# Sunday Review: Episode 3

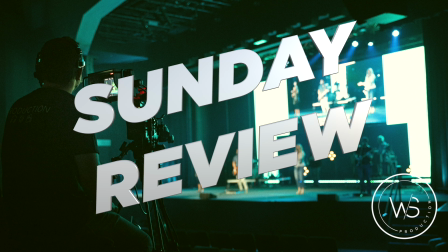(0:02)
Hey everyone, Cole here. I wanted to jump on and gather for another episode of Sunday Review.
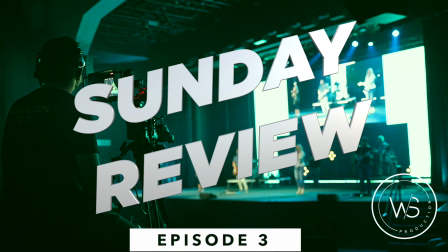(0:08)
I've been getting a lot of feedback that these videos have been helpful, and I hope that we can continue to learn from each other at every opportunity we have.
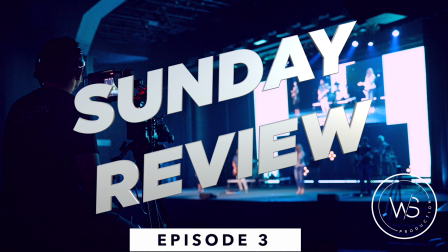(0:21)
Well, without further ado, let's get into episode 3. I'm going to hit play now.
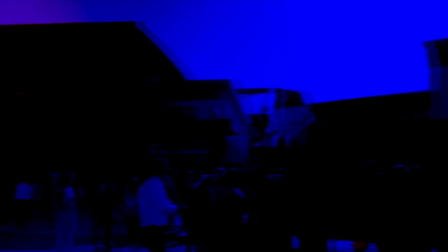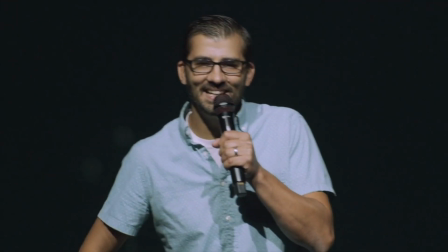(0:38) Good morning, Westside. So glad you're joining us here this morning.
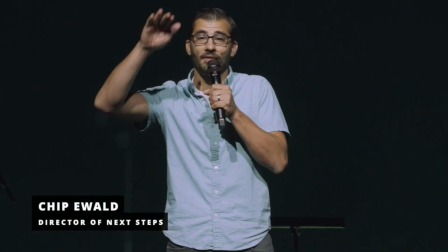(0:42) Whether you are on campus here in our worship center or in one of our family venues, you could tell we came out a little bit too tight.
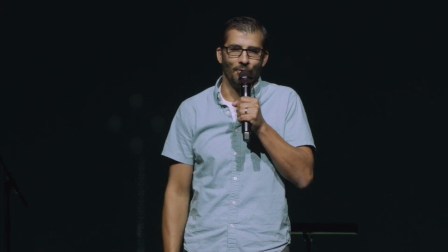(0:50)
It ended up being okay. If we can have more consistent right as we come out, either being at the waist up shot,
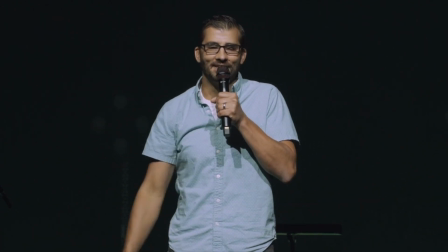(0:59)
belly up shot as we come out, that's the preferred method to avoid that zoom out look there.
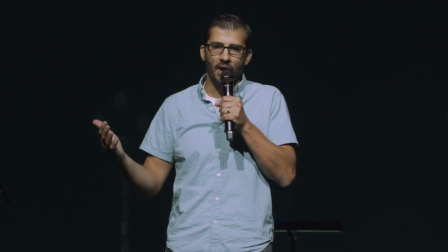(1:09)
Some ways to do it are use the background, that lighting fixture that's in the background, kind of know where you're at.
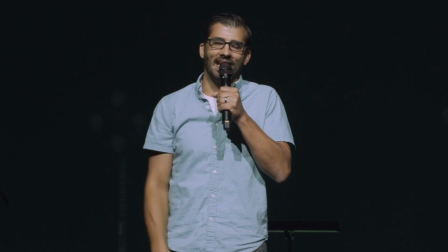(1:17)
As they walk out on stage, have them framed up where you need them to be. It worked though.
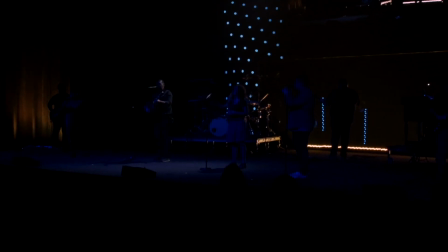(1:27)
Good little transition there from camera 3. I like camera 3, used for that reason.
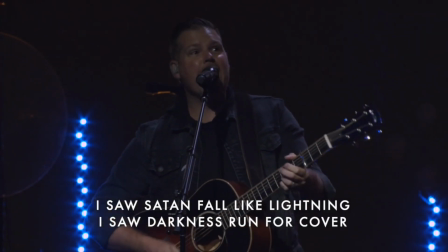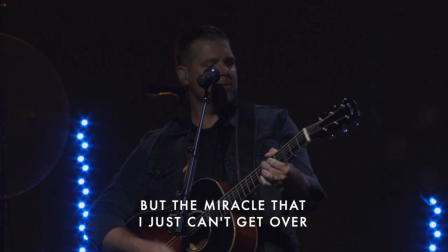(1:39)
I don't like how low the iris is, or maybe it's the lighting here.
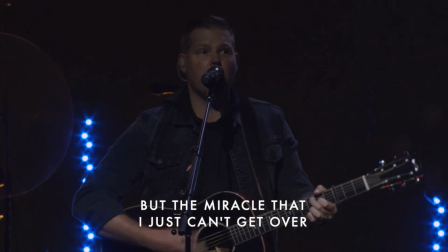(1:44)
I can't tell which one. It would have been nice to have it up a little bit more.
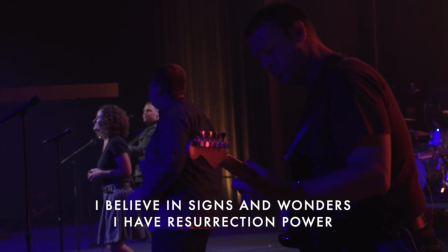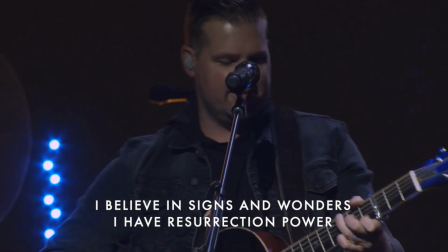(1:55)
Kind of bumped there. Looked like iris. Great movement.
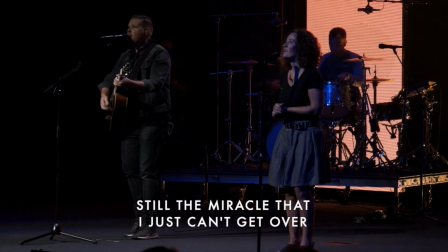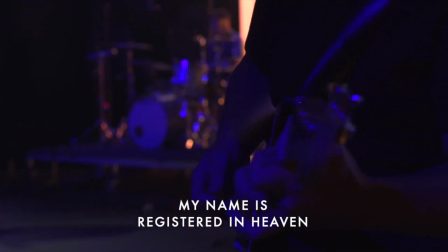(2:06)
I like the variance of shots here. It's been nice. Keeps this song going.
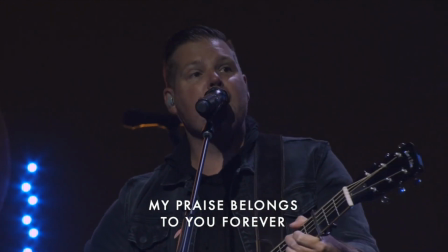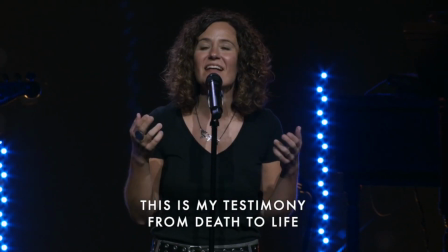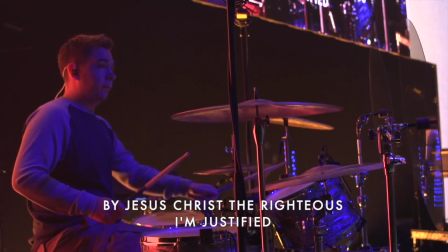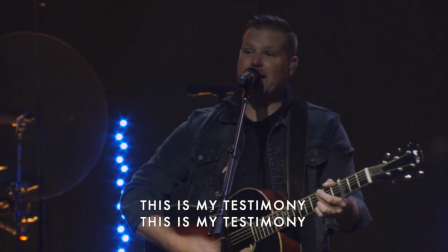(2:31)
Looks like we got out of focus there a little bit. Don't forget to always keep checking that focus throughout.
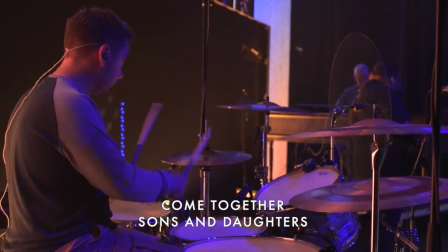(2:40)
Cool movement on that camera. I would like to see a little bit more variance in the drum shot there.
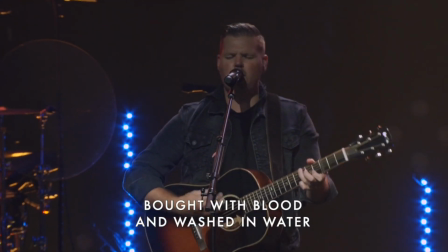(2:50)
I know it's tough with just always coming from that same side every single time, but you are wireless, so you have anywhere to go.
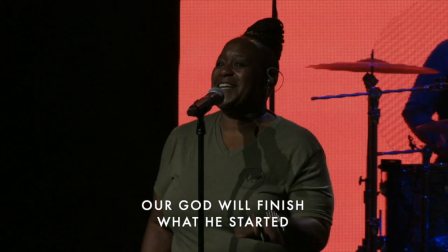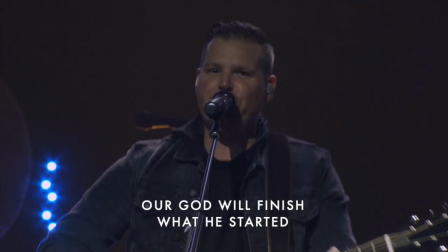(3:05)
These cameras are really moving around. Everything feels fresh.
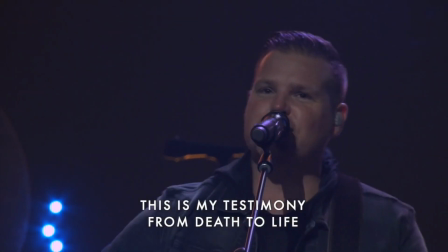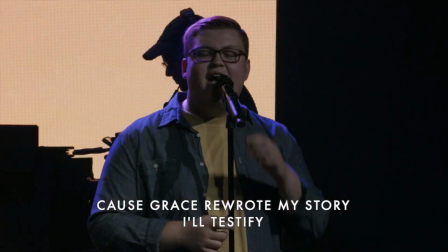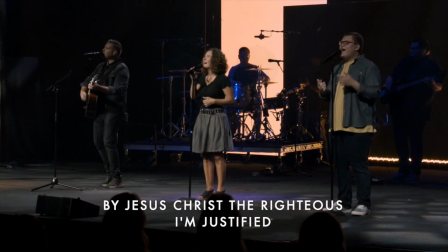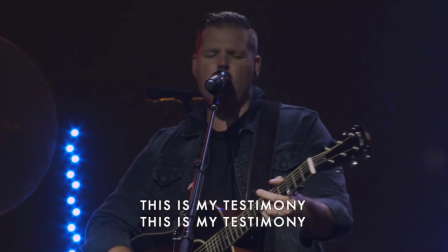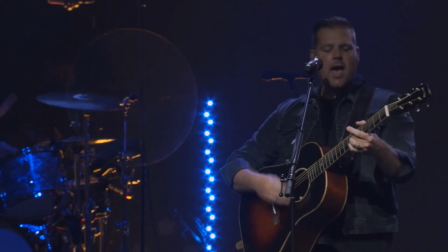(3:35)
Great. Pacing of this has felt really good so far, guys. Excellent job.
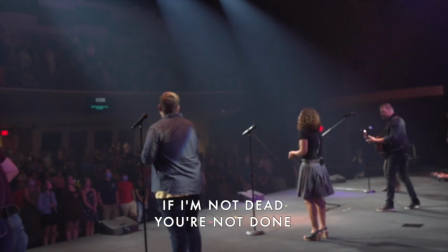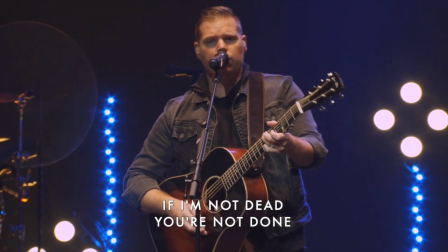(3:47)
I dig that transition shot.